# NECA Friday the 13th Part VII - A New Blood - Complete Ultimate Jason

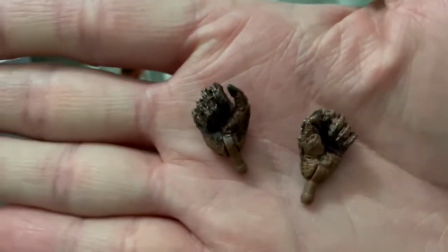(20:55)
There it is. And those are his gripping hands.
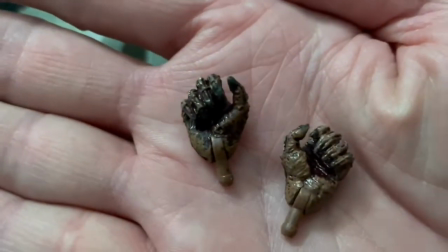(21:00)
So those are the interchangeable hands that it comes with. Hold on, I'll flip them around.
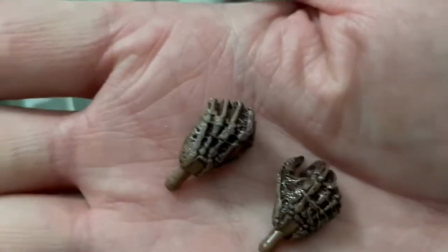(21:06)
And there they are.
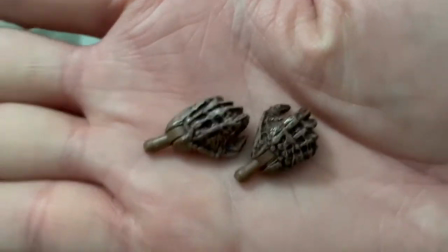(21:10)
The interchangeable hands.
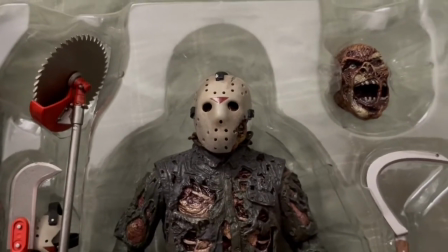(21:13)
And this is the last look for the NECA Friday the 13th Part 7
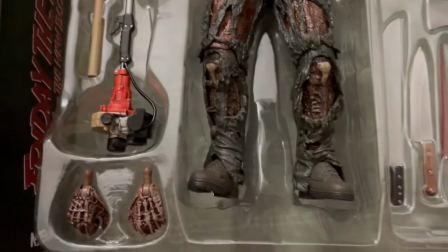(21:21)
Jason figure. We're going to give him a one over real quick. I always like to pan up and down just to kind of give you guys a look at the sculpting.
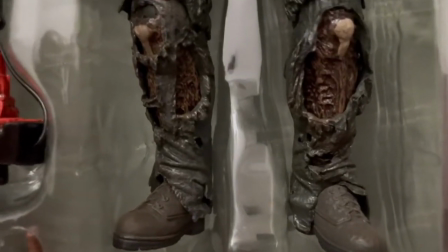(21:31)
Like in the shoes and the pants, the bones.
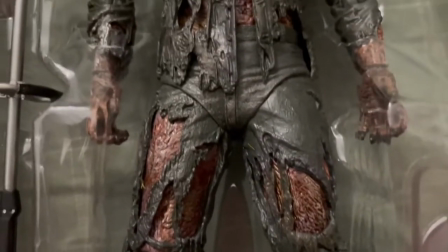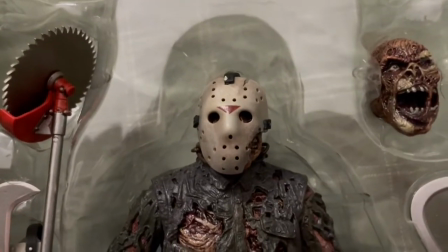(21:44)
You guys really should get this one. Don't let this one pass you by, because this is the coolest Jason figure to date.
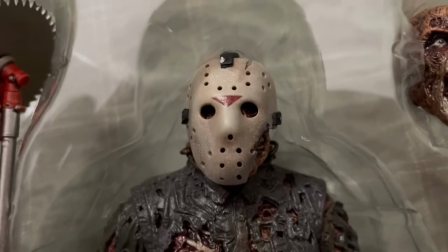(21:55)
Anyways, thanks for watching, and I'll see you next time. Bye.
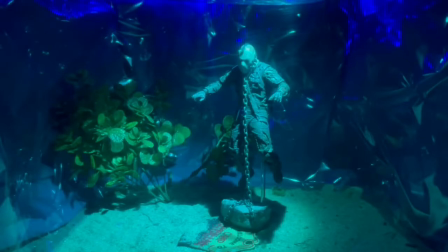(22:02)
Okay, so when I first planned this video, I always intended to show Jason underwater,
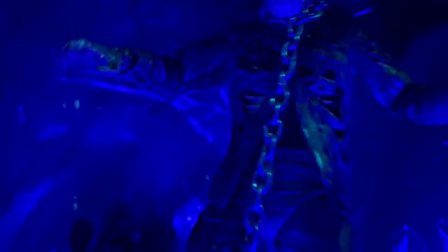(22:07)
and this is the set I built inside of the box that Jason came in. You can see me struggling with a little desk lamp that has some blue cellophane wrapped around it, which is probably a fire hazard.
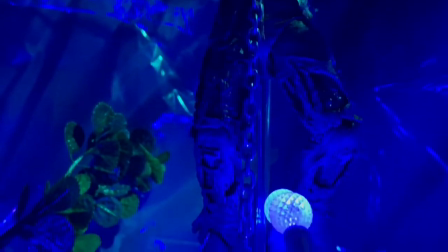(22:19)
But that's what I use to shine through here at the top. And below, you see a Christmas light, a blue Christmas light right there.
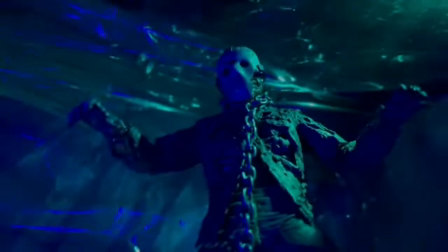(22:25)
That was for the blue effect for what was supposed to be like maybe at nighttime, as you see, you know, Jason underwater at night.
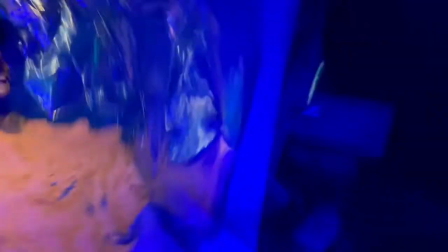(22:33)
So I put the blue Christmas lights at the bottom. But you can see the set that I built, and all of the cellophane that's inside and above it,
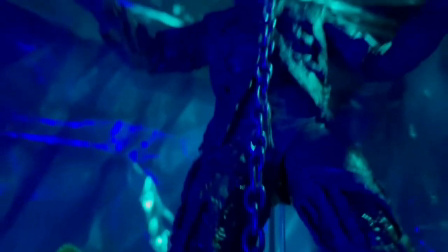(22:41)
and then at one point it's filmed in front, and then I removed it to get some shots with it removed as well.
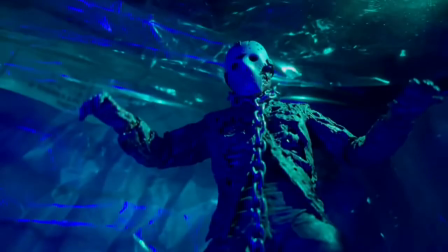(22:47)
But you can see the desk lamp shining there through the top of the cellophane that's over the
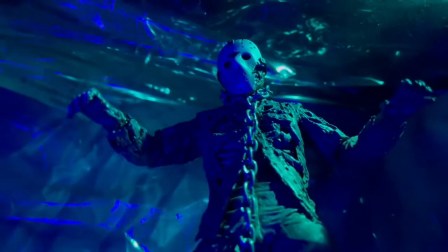(22:52)
top of the box where I ripped off the lids of the box that the figure actually came in,
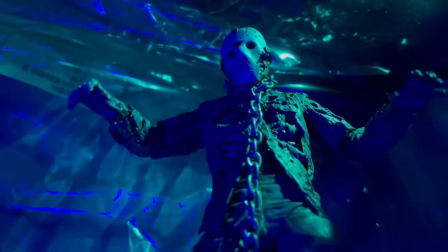(22:58)
the brown box it was shipped in. I turned into a little black box theater kind of thing.
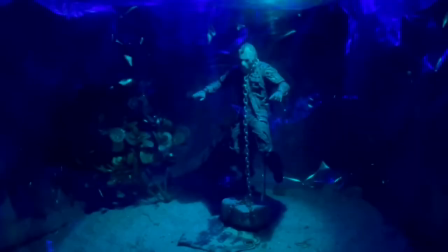(23:04)
And where did that go? You can see it here. There it is. It's a blue tablecloth and blue cellophane.
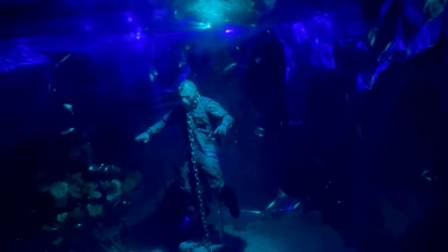(23:13)
And you can see the cellophane right here in front. And I filmed through it so it would give it the water effect.
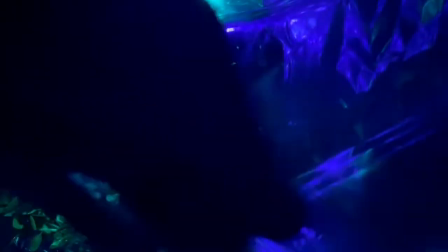(23:19)
And you can kind of see the blue cellophane on the top as well.
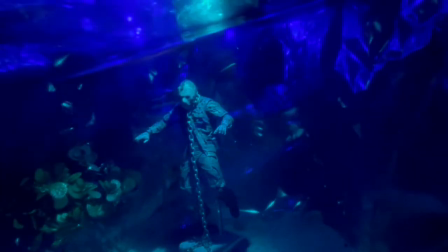(23:22)
So some of it was filmed with that in the front, and then it was taken away and some shots were filmed without it.
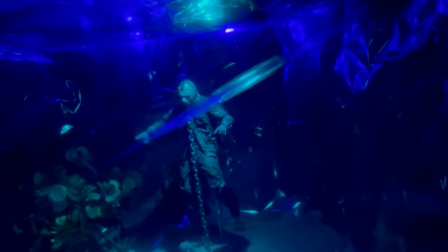(23:29)
But just to give the illusion, it was underwater. I didn't submerge it in water. I didn't put it in a fish tank or something.
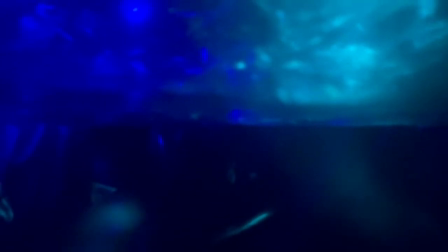(23:35)
I just literally used the box, some blue cellophane inside and outside, a blue tablecloth that was real thin,
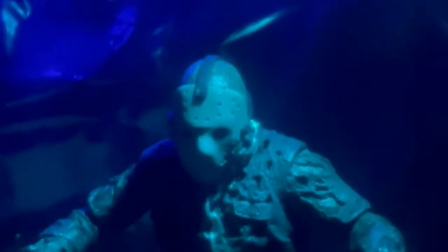(23:43)
plastic underneath to give it more of a deep blue effect, and the light, the desk lamp shining from above as you see,
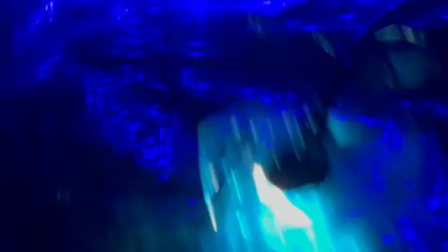(23:51)
and then I wrapped some blue cellophane around the end of the desk lamp, which again was probably a fire hazard.
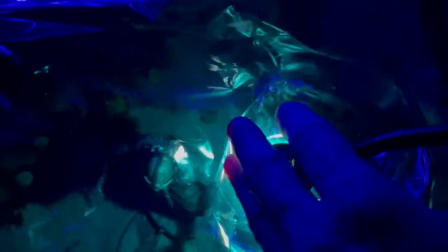(23:58)
I'm trying to see what this is here. It's just, yeah, that's the lamp, the desk lamp with the blue cellophane in front of it.
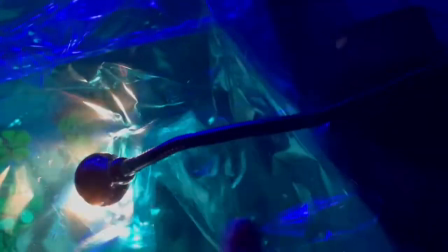(24:05)
Otherwise, if I didn't use that, it was too bright.
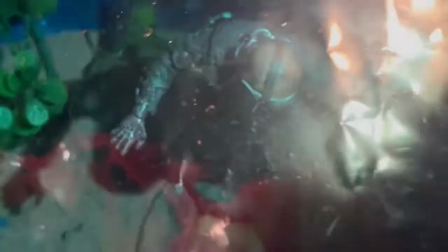(24:08)
So I could change and kind of control the lighting that, you know, how I wanted the viewer to see.
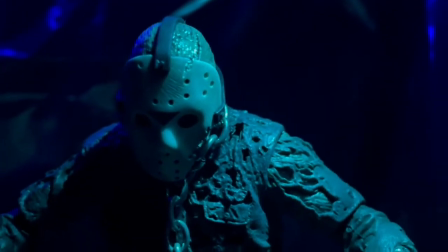(24:14)
And you can see the Christmas lights at one point were above as well. The blue Christmas lights were shining above for different lighting effects.
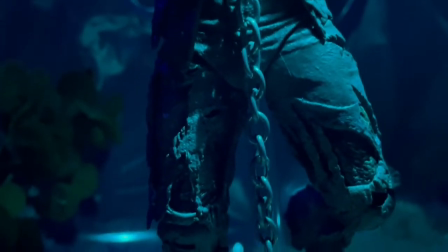(24:22)
Sometimes they were above, then I laid them on the bottom. Here they were shining from above behind him.
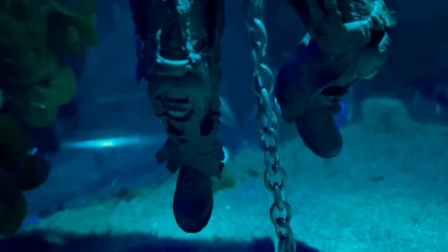(24:29)
So yeah, I love the way this looks. I had no experience doing this.
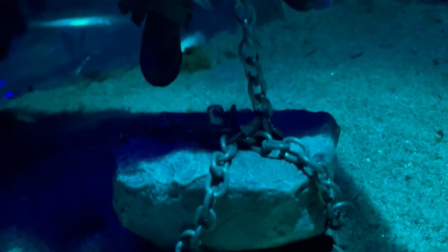(24:34)
This is just me experimenting, trying to figure it out.
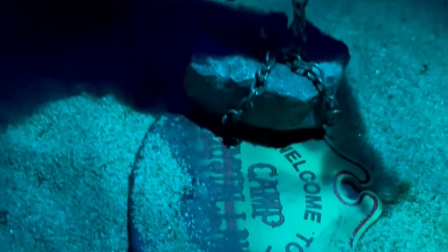(24:38)
And then I bought some sand from Michael's, and that is the sand that's supposed to be the bottom of the lake, of Crystal Lake.
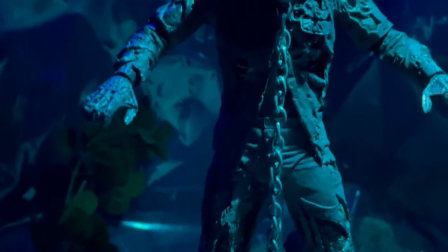(24:45)
And that chain and all of that is from the Friday the 13th accessory pack,
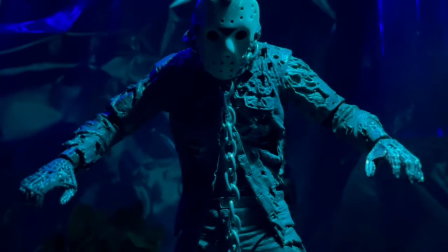(24:51)
Crystal Lake accessory pack from NECA that I think is still available.